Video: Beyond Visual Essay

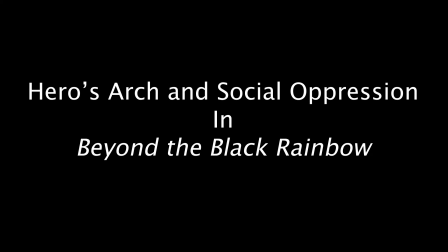0:00 The hero's arc and social oppression in Beyond the Black Rainbow.
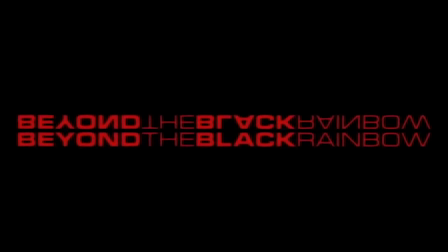0:06 Beyond the Black Rainbow by visionary director and producer Panos Cosmatos has been one of, if not my favourite film of late.
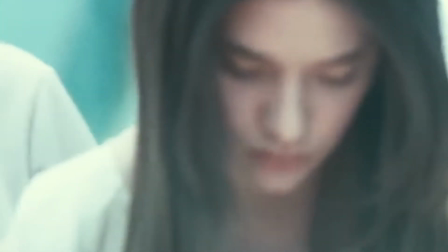0:14 The film takes place in 1983 in a secret laboratory, the Arboria Institute, which practices testing and researching protagonist Elena, a proposed heavily sedated woman with an unexplained sixth sense.
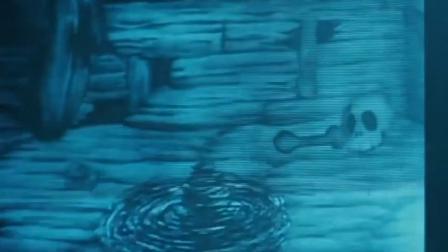0:28 The film revolves around Elena attempting to escape the Institute and also the clutches of Barry Nile, the proprietor of the facility and overall antagonist.
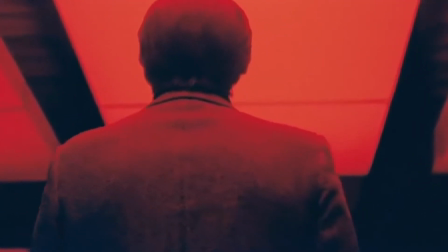0:37 It is my interpretation that the film, although having a very simple plotline,
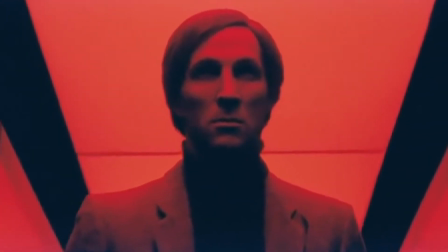0:41 it pursues this very deep and thought-provoking idea behind society and ostracism of some subcategories of people.
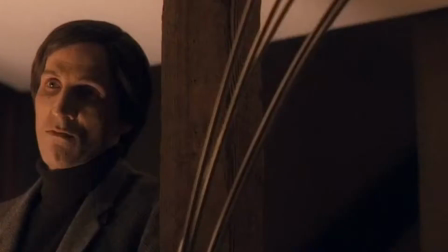0:49 Cosmatos explores this by utilising character, lighting, and most importantly, unconventional framing. The film doesn't include very many characters, and I believe it portrays each character as a figure of these different levels of power within society,
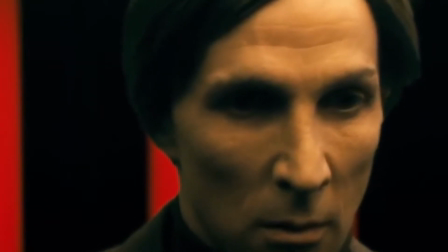1:01 with Professor Nile as the head of this social hierarchy,
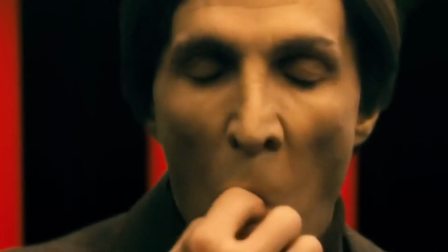1:04 perhaps representing people with most power, such as a CEO of a large conglomerate, a judge, or a businessman.
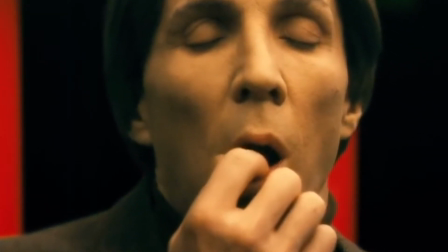1:11 Elena is a symbol of proposed defectors, anarchists, criminals,
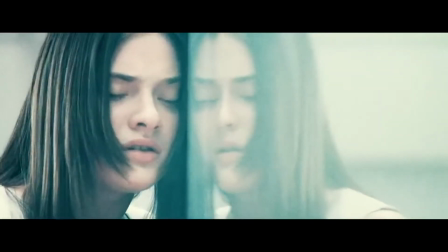1:16 perhaps misjudged or taken at face value, a threat to society.
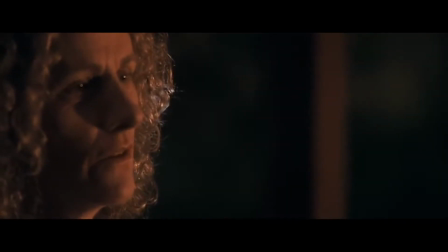1:21 Then there's the ones in between, like Rosemary Nile, or the Institute's one and only worker, Margot,
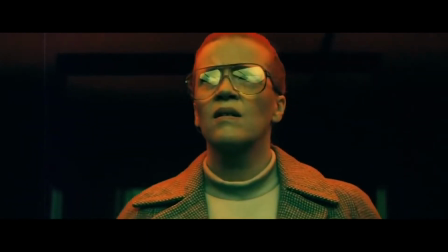1:27 seen only as dispensable and unimportant in the eyes of society, like a lowly drone in a colony of ants,
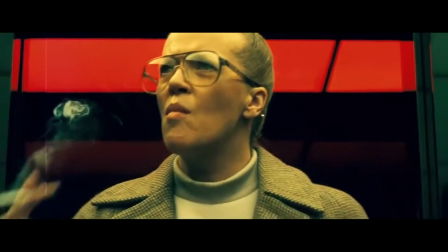1:34 societies unaffected by their disappearance.
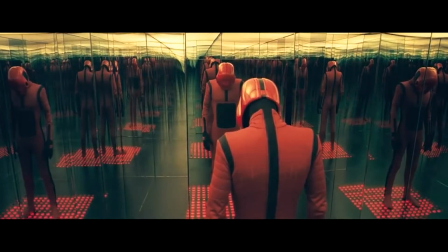1:41 Finally, there's the Sentienauts, arguably the cause of the most fear in the film.
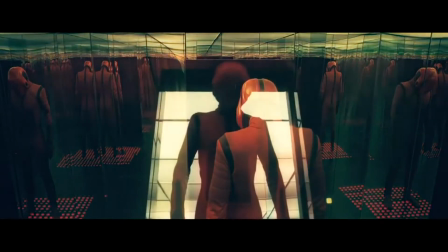1:46 It is in my interpretation that these cyborg mutants are the symbol of the new generation, reliant on technology and modernization.
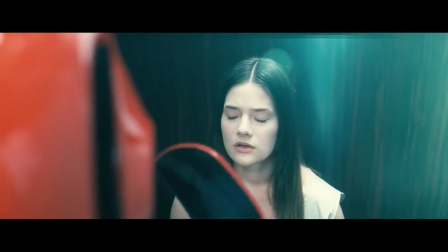1:53 They pose the most threat towards Elena aside from Nile himself, almost signifying the threat of the new age upon society.
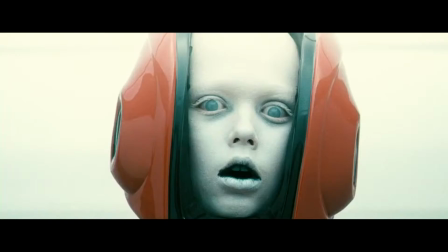2:00 The zeitgeist behind the digital era, turning millennials into mindless zombies, hungry for screen time.
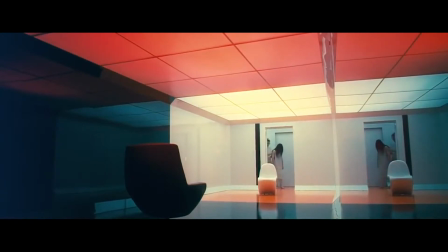2:07 Elena is the figure of purity and innocence within Beyond the Black Rainbow, yet to be corrupted by the power of a capitalist society. First appearing in an almost bridal white gown, lit by this luminescent white light.
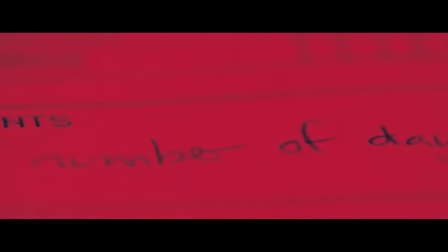2:19 It can be argued that what sets Elena apart from the majority of the rest of the cast is her unsoiled air about her, dichotomized to the brutal and debauched facility.
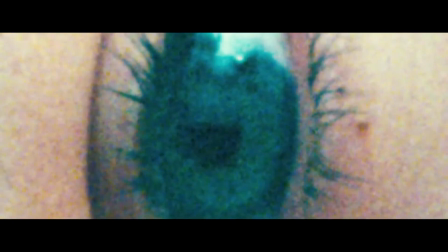2:28 When she is first introduced, we are shown a very tight, extreme close-up on her eye.
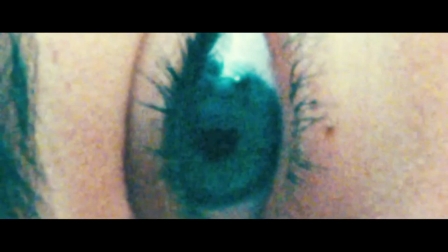2:32 Combined with this pertained narrow aspect ratio, makes for a very claustrophobic scene, signifying her entrapped state, not only physically, but mentally.
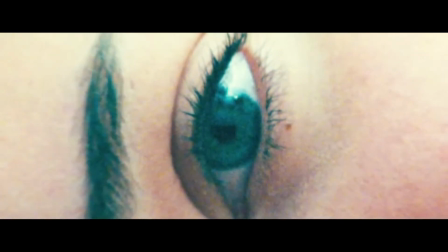2:41 The audience is made to feel like she is being punished for being different, and suffers the same consequence by having to view it through this cramped perspective.
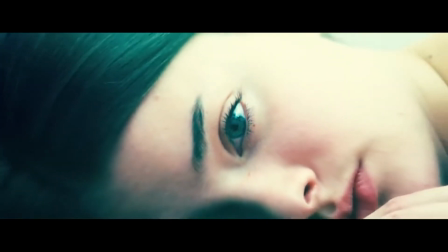2:48 Not to mention the persistent film grain, which is quite intrusive at times, emphasizing the idea that she is never alone, always to be scorned and ridiculed.
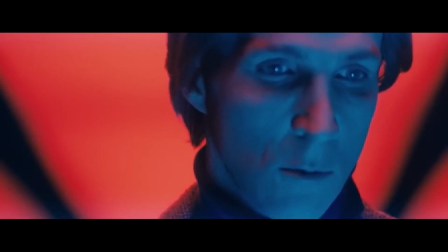2:58 Nile and the Arboria Institute have kept her here, like a caged animal, isolated from society.
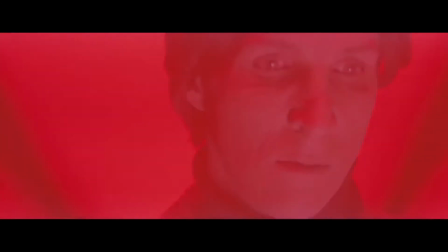3:03 This is perhaps why the ending of the film is so beguiling, as when Elena finally escapes the facility,
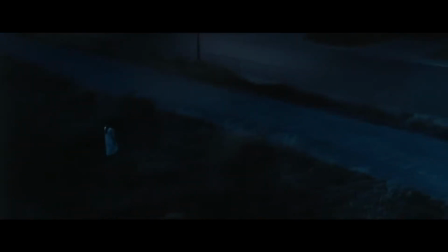3:08 the scene becomes very dull and grey, signifying that even though she has sacrificed everything to try and enter society,
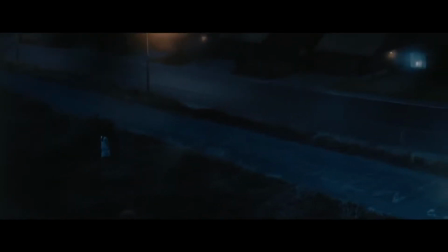3:14 it may not have been exactly what she had come to expect. In a way, she never escapes Nile.
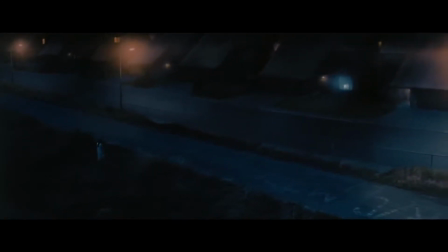3:20 As she finally puts her past as a prisoner of the Arboria Institute behind her,
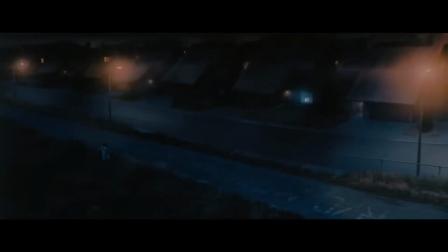3:24 she becomes a docile minion to a society, to again be shepherded by these powerful figures and institutions.
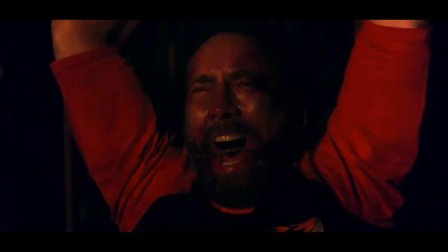3:30 A protagonist from another of Cosmatos' films, Mandy, shares a similar character arc.
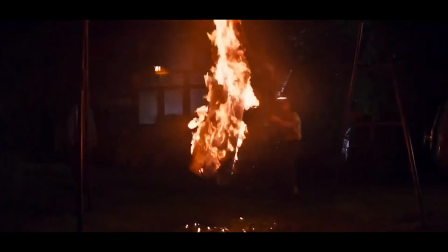3:36 After the death of his wife, Mandy Bloom, Red Miller enters a path of destruction to take revenge on his late wife's killer.
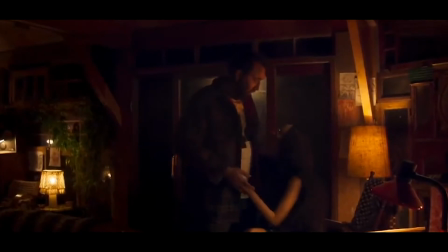3:42 Red parallels the innocence of Elena at the beginning of the film, as he and his wife enjoy life without the tribulations and regulation of society.
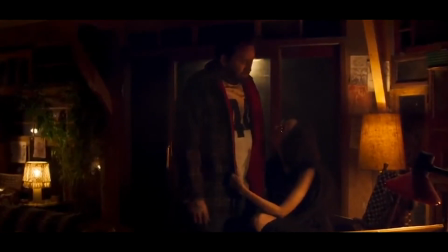3:49 The film again features this powerful group, made up wholly of demon marauder bikers,
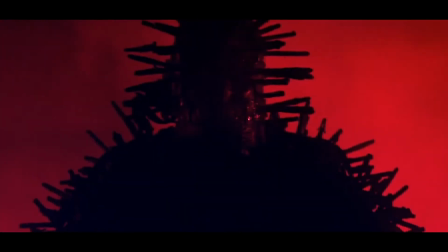3:54 equal to the power and dominion that Nile attains in Beyond the Black Rainbow, only regularly appearing to taunt Red about the murder of his spouse. However, Red gives into this swelling anger, and begins his journey to destroy both these demon bikers and the mysterious cult leader, Jeremiah.
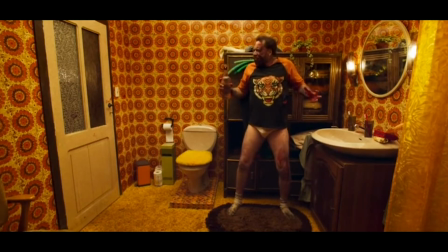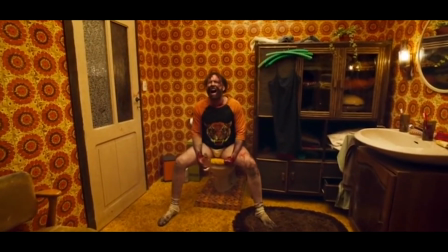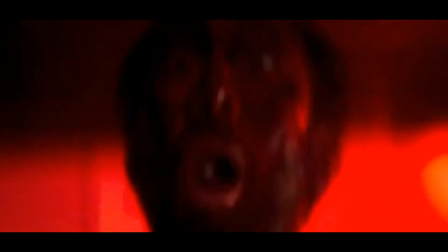4:30 Much like the bikers, Red consumes a powerful drug, sacrificing his old life and becoming practically immortal and invulnerable,
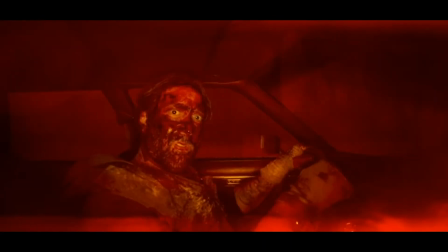4:37 although his mind and consciousness fades as he becomes a being of destruction and chaos, hell-bent on revenge.
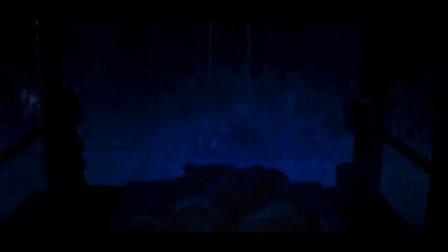4:44 The cinematography and lighting especially project this throughout the film, as at the start the film maintains quite close and cold-looking shots,
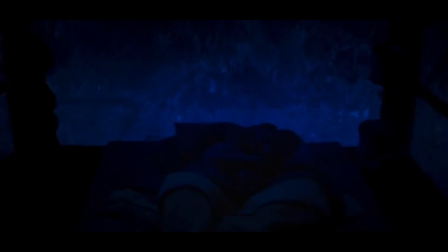4:50 similar to Elena, suggesting the theme of being pure yet isolated.
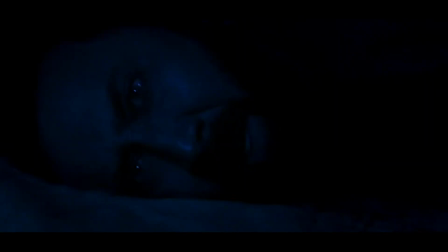4:54 However, by the end of the film, Red almost parallels the same arc of Elena and resorts to this life of unbridled corruption and power. Panos utilizes more open, wide and long shots, combined with a harsh red lighting resembling that of Professor Nile, to signify the horror and impropriety that follows dominion and authority.
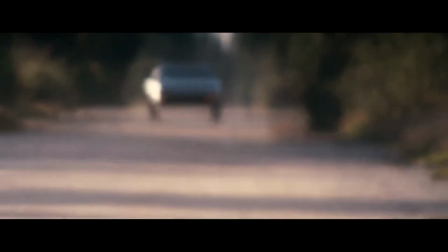5:14 Possibly the most intriguing character, especially in my eyes, is Professor Barry Nile.
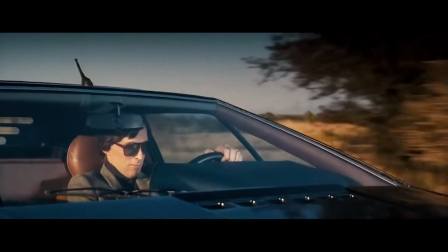5:19 Nile is the pinnacle of this top-of-the-food chain persona, in control of this almost godlike entity portrayed in this, again,
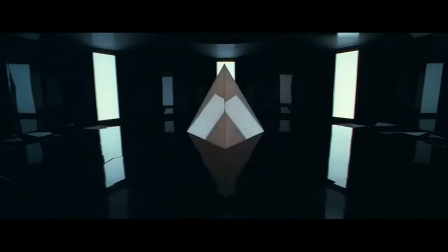5:26 unexplained, omnipotent pyramid, disciplining the flow of Elena's sixth sense.
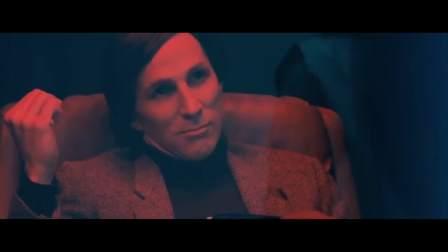5:30 In the first scene, depicting both himself and Elena, Nile is once again covered in this dark and rich red lighting.
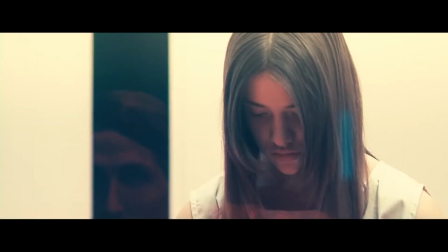5:37 He taunts Elena, in this almost oddly perverted manner, a low and gravelly voice,
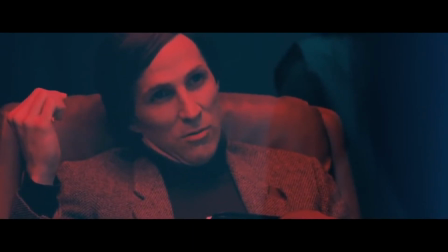5:43 tormenting as he inflicts pain upon Elena, as she sits helplessly under his predominance.
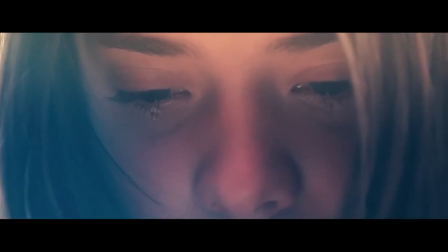5:48 After all, the audience is granted the knowledge of what Nile had to undertake to get this power,
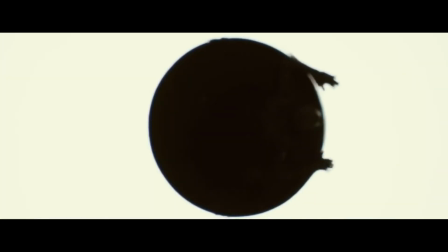5:54 submerging himself into a deep, undisclosed black pool, only to return as a deformed and mutilated shadow of who he once was,
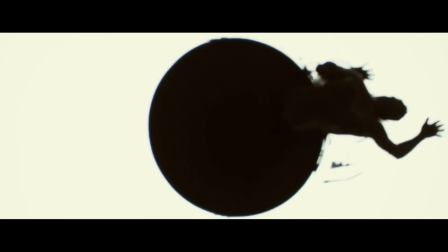6:01 echoing the likeness to these demon bikers of Mandy. Although, the part that intrigues me most about Nile is the dichotomy between his persona.
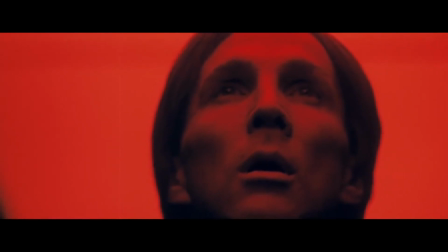6:09 In the Arborea facility, he is made out to be this power-mongering figure.
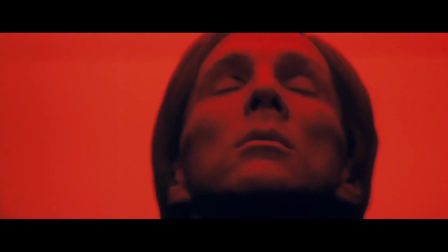6:13 However, this is juxtaposed in his home life where the audience is shown his vulnerabilities, making him out to appear similar to Elena in a sense. This is mainly portrayed through the cinematography, utilising copious amounts of negative space to make him appear isolated and weak.
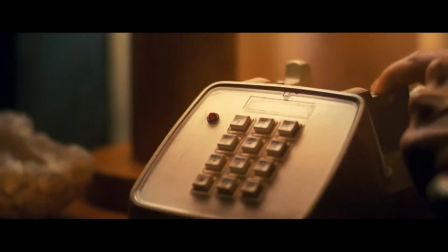6:29 In one scene, he almost disappears off the side of the screen, leaving the shot empty and cold.
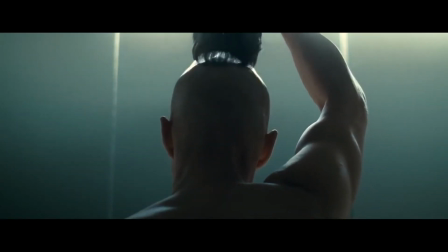6:34 The uncovering of Nile's transformation is as well significant to his weaker half. At this point, Nile is as different and shamed upon as Elena.
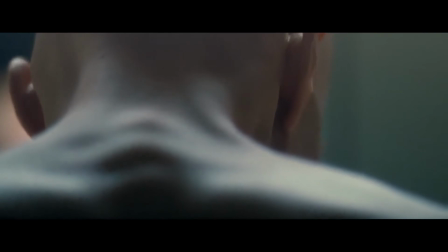6:42 The cinematography becomes a lot tighter. The red lighting is removed.
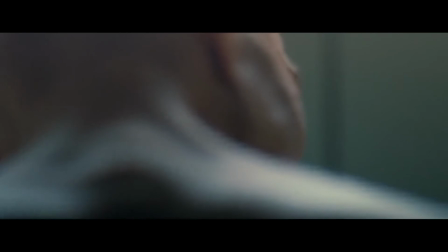6:46 All of a sudden, this pressure that was always on Elena is shifted onto Nile, making the audience almost feel sorry for him. It signifies the harsh brutality of capitalism and how it has the impulse to remove anything it deems too weak to rule,
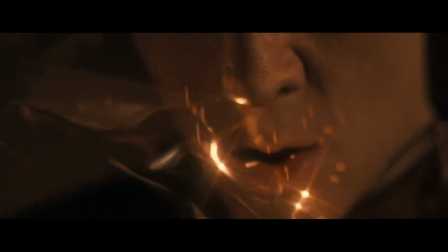7:00 seen in how Nile is almost immediately murdered after he undertakes this transition.
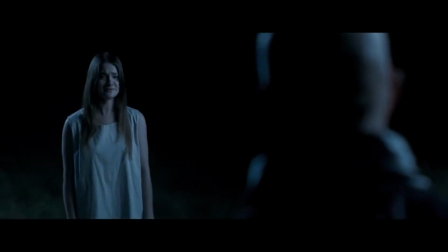7:07 Elena.
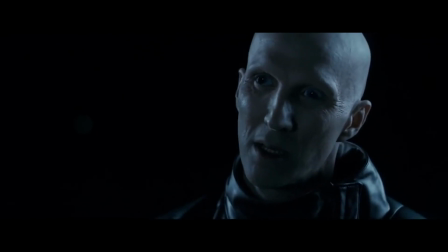7:12 Come to me. Come to me.
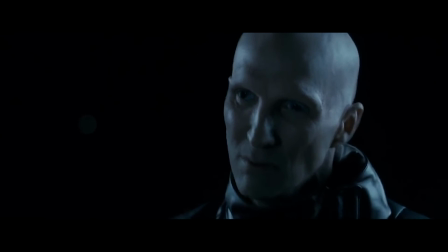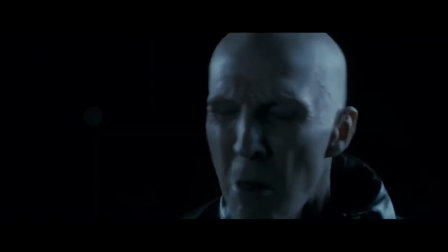7:23 Come to me!
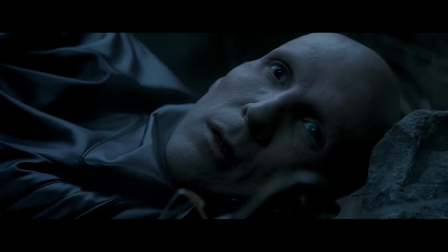7:28 It presents the tragedy that Nile was forever doomed to follow the same fate as his predecessor, Professor Arborea, a man only seen as a shriveled up and exhausted resource.
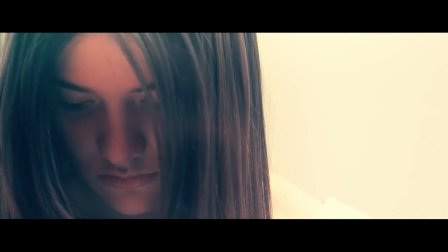7:37 In conclusion, the irony comes within how the entirety of the film, Elena is the one presented as this caged animal,
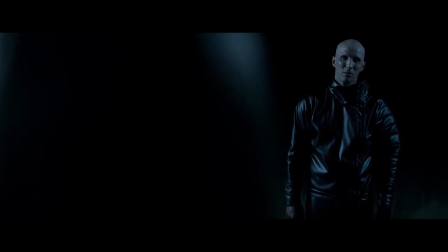7:44 but by the end of the film, Nile appears even weaker, as Elena ascends in supremacy.
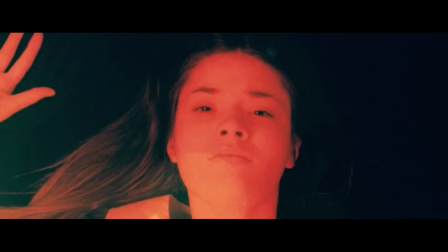7:49 I believe the film says a lot about society and capitalism with its fluctuating judgments, its ability to make certain groups of people seem almost inhuman just for being different,
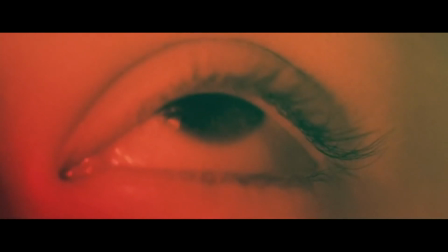7:59 and its tendency to cut off those who retain power and authority in a heartbeat.